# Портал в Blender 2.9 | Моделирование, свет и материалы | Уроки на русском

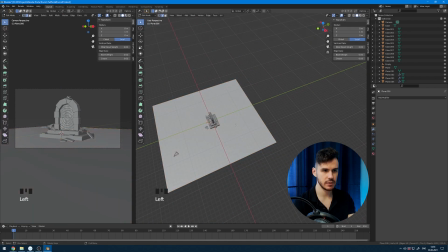(16:30)
Дальше переходим в режим редактирования, выбираем вот этот Edge, выдавливаем его.
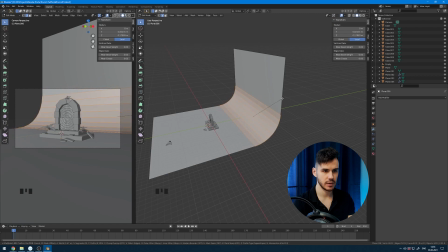(16:35)
Здесь добавляем фаску, Ctrl-B, вот так вот накручиваем. Выходим из режима редактирования, Shade Smooth.
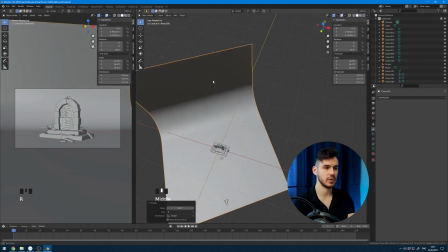(16:41)
Дальше поворачиваем по оси Z, как-то вот так, чтобы просто в камере у нас сзади была ровная подложка.
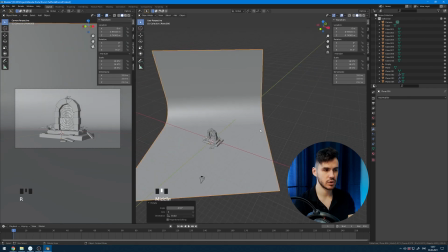(16:48)
Это то, что мне нужно из основного для создания этой сцены.
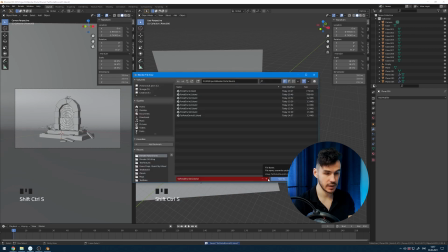(16:53)
Сохраняюсь, могу нажать Ctrl-Shift-S, здесь выбрать плюсик, сохранится как новую копию.
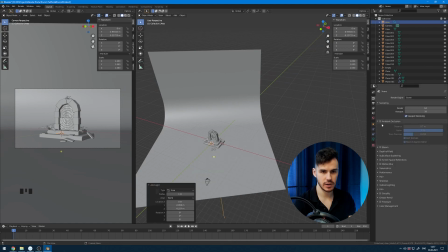(16:58)
И тут добавлю источники света. Мы перейдем в настройки рендера, включим Ambient Occlusion, Bloom, Screen Space Reflections. И здесь очень важно, для того, чтобы у нас материал стекла был как стекло в Eevee, нам нужно включить здесь Refraction.
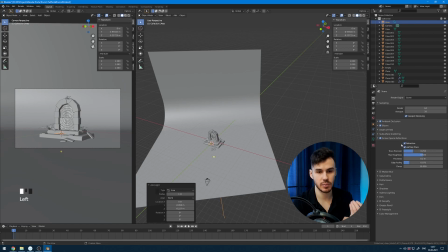(17:13)
После того, как мы это включим, у нас стекла будут отражать и пропускать через себя свет, преломлять лучи света, как они это должны делать. Хорошо. Дальше в Shadows я включаю Hype Depth и меняю Cascade Size и Cube Size на одно значение больше.
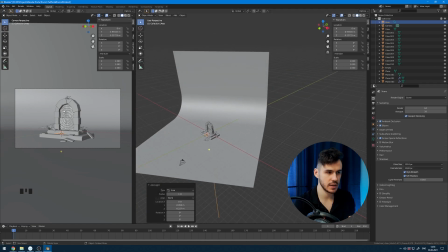(17:30)
1024-2048. И пока что этого достаточно. Здесь можно поменять на режим Render.
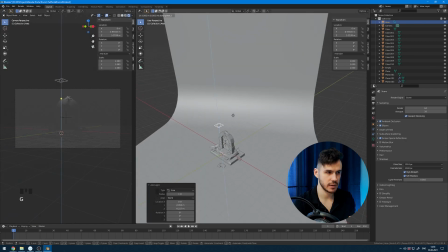(17:34)
Тут мы видим вот этот источник света. Его можно поднять куда-то вот сюда.
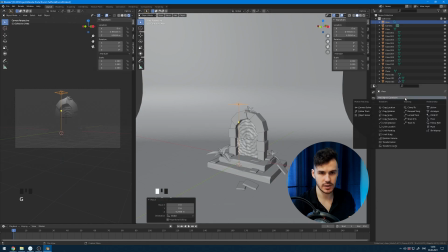(17:38)
И для удобства я поставлю здесь Object Constraint, Track to, выбираю портал или Empty.
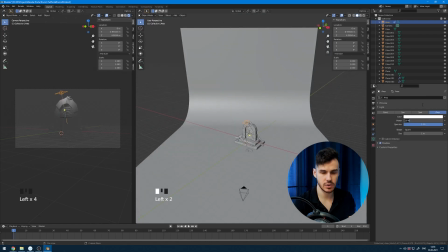(17:44)
Так, и после этого меняем яркость источника света, например, на каких-нибудь 2000.
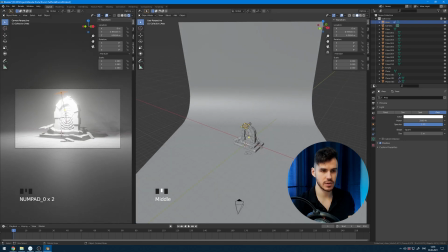(17:50)
Хорошо, пока он очень близко находится, это очень ярко, но мы это все настроим. Я перехожу в настройки World, и здесь поставлю 0, чтобы мировое освещение было нулевым.
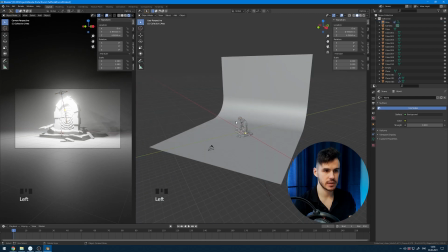(18:00)
Никакой свет оно пока не давало. И дальше мы настраиваем какую-нибудь любую схему освещения, которая вам нравится.
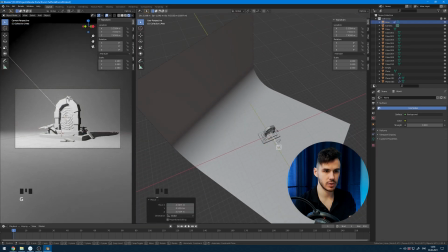(18:06)
Проще всего это сделать трехточечное освещение, то есть у нас с трех сторон.
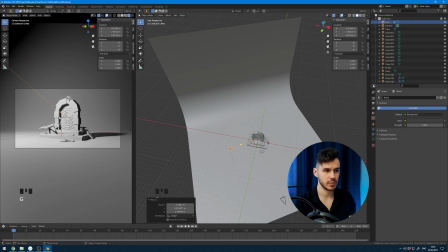(18:11)
С этой стороны мы поставили источник света и дали вот этот объем. У нас здесь считается свет, тень, и за счет этого получается объем.
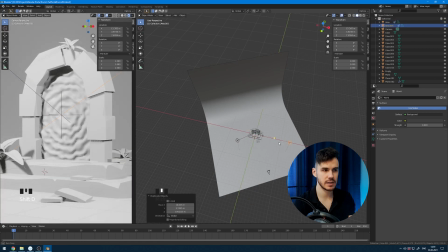(18:18)
Это очень важно, потому что если вы добавите второй источник света одинаковой мощности, вы убрали вот эту тень, и весь объем потерялся. Мы его добавляем для того, чтобы смягчить и сделать эти тени не такими черными.
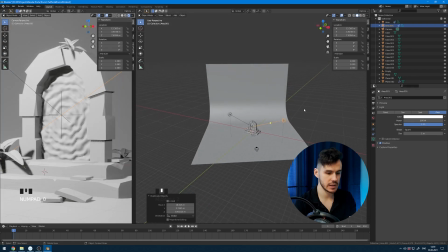(18:31)
Здесь я, например, поставлю 500, и вы видите, что если я нажму H и спрячу, тени очень черные и контрастные. Если я верну, они становятся более мягкими, но все равно есть. И это очень важно, чтобы объем читался в нашей композиции, в нашей сцене.
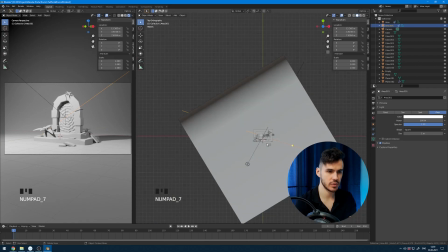(18:45)
Таким образом, мы сделали простую схему освещения, и дальше можем еще одним источником света, я нажму Shift-D, в Object Constraints я уберу Track 2, и здесь по оси X поверну вот этот источник вот так,
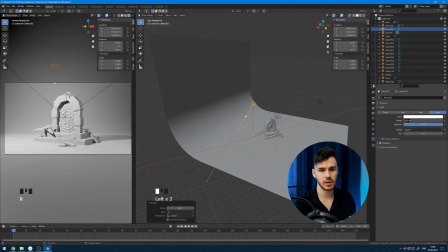(18:59)
и по оси Z вот это вот сюда. Дальше в настройках меняю ему, например, на 5000, возможно, это много,
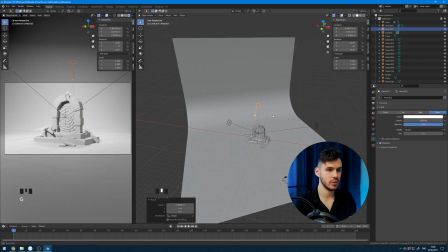(19:06)
2,5, вот так, и он у нас будет работать на подсветку фона.
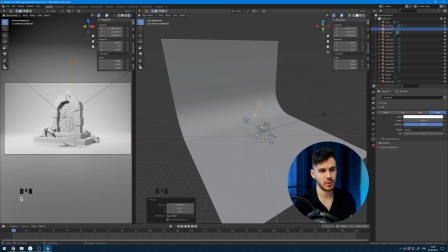(19:11)
Хорошо, на мой взгляд, уже здесь, сейчас, когда мы понимаем общую композицию, мы можем добавить источником света какой-то оттенок. Проще всего совмещать теплый с холодными, так, например, если мы делаем
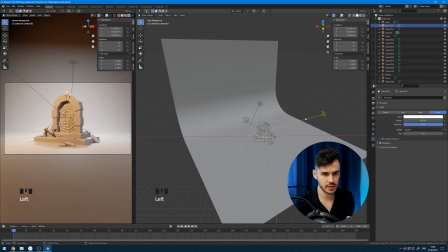(19:22)
с этой стороны теплый источник света, значит, с этой стороны надо сделать холодный, ему противоположный.
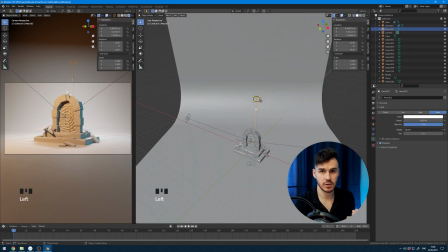(19:29)
Например, какой-то вот такой. И дальше я фон, соответственно, тоже подсвечу более холодным источником света, каким-то вот таким.
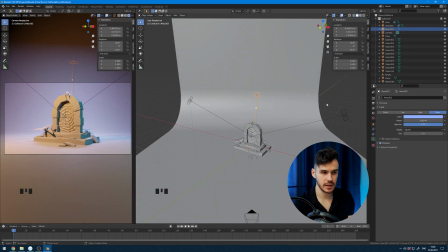(19:37)
Итак, у нас получается уже цвет есть, и нам нужно назначить материалы.
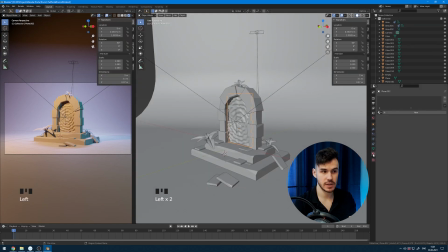(19:42)
Давайте это сделаем. Начнем с самого интересного, самого такого привлекающего внимание материала. Это портал, так его назовем, портал. Обязательно сохраняйте, не стесняйтесь делать копии сцен, чтобы вы могли вернуться и что-то поменять.
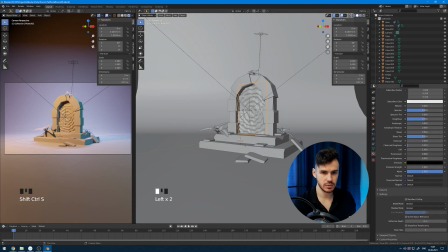(19:57)
Здесь я включу трансмиссию, это прозрачность, вот, чтобы сделать его стеклянным.
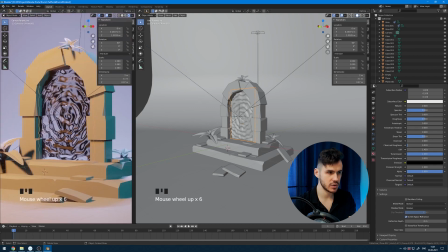(20:02)
И здесь включаем Screen Space Refraction. Так мы можем видеть, что он у нас уже стал каким-то вот таким вот отражающим, это то, что нам надо.
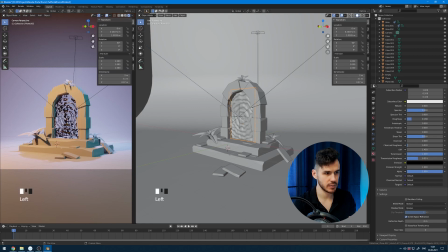(20:10)
Дальше мы можем поменять Transmission Roughness и поменять параметр Roughness вот здесь, для того, чтобы поменять степень отражаемости. Если вам недостаточно отражаемости, вы можете еще включить параметр металлик, и так вы добавите еще какого-то блеска, и тут вы уже смотрите на то, что вам надо получить.
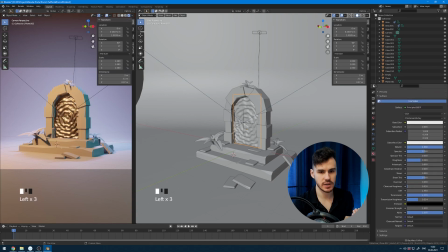(20:27)
То есть, если у нас будет работать металлик, он у нас не будет так сильно пропускать то, что сзади. Он перестанет быть таким стеклянным. В общем, смотрите на тот эффект, который вы хотите получить.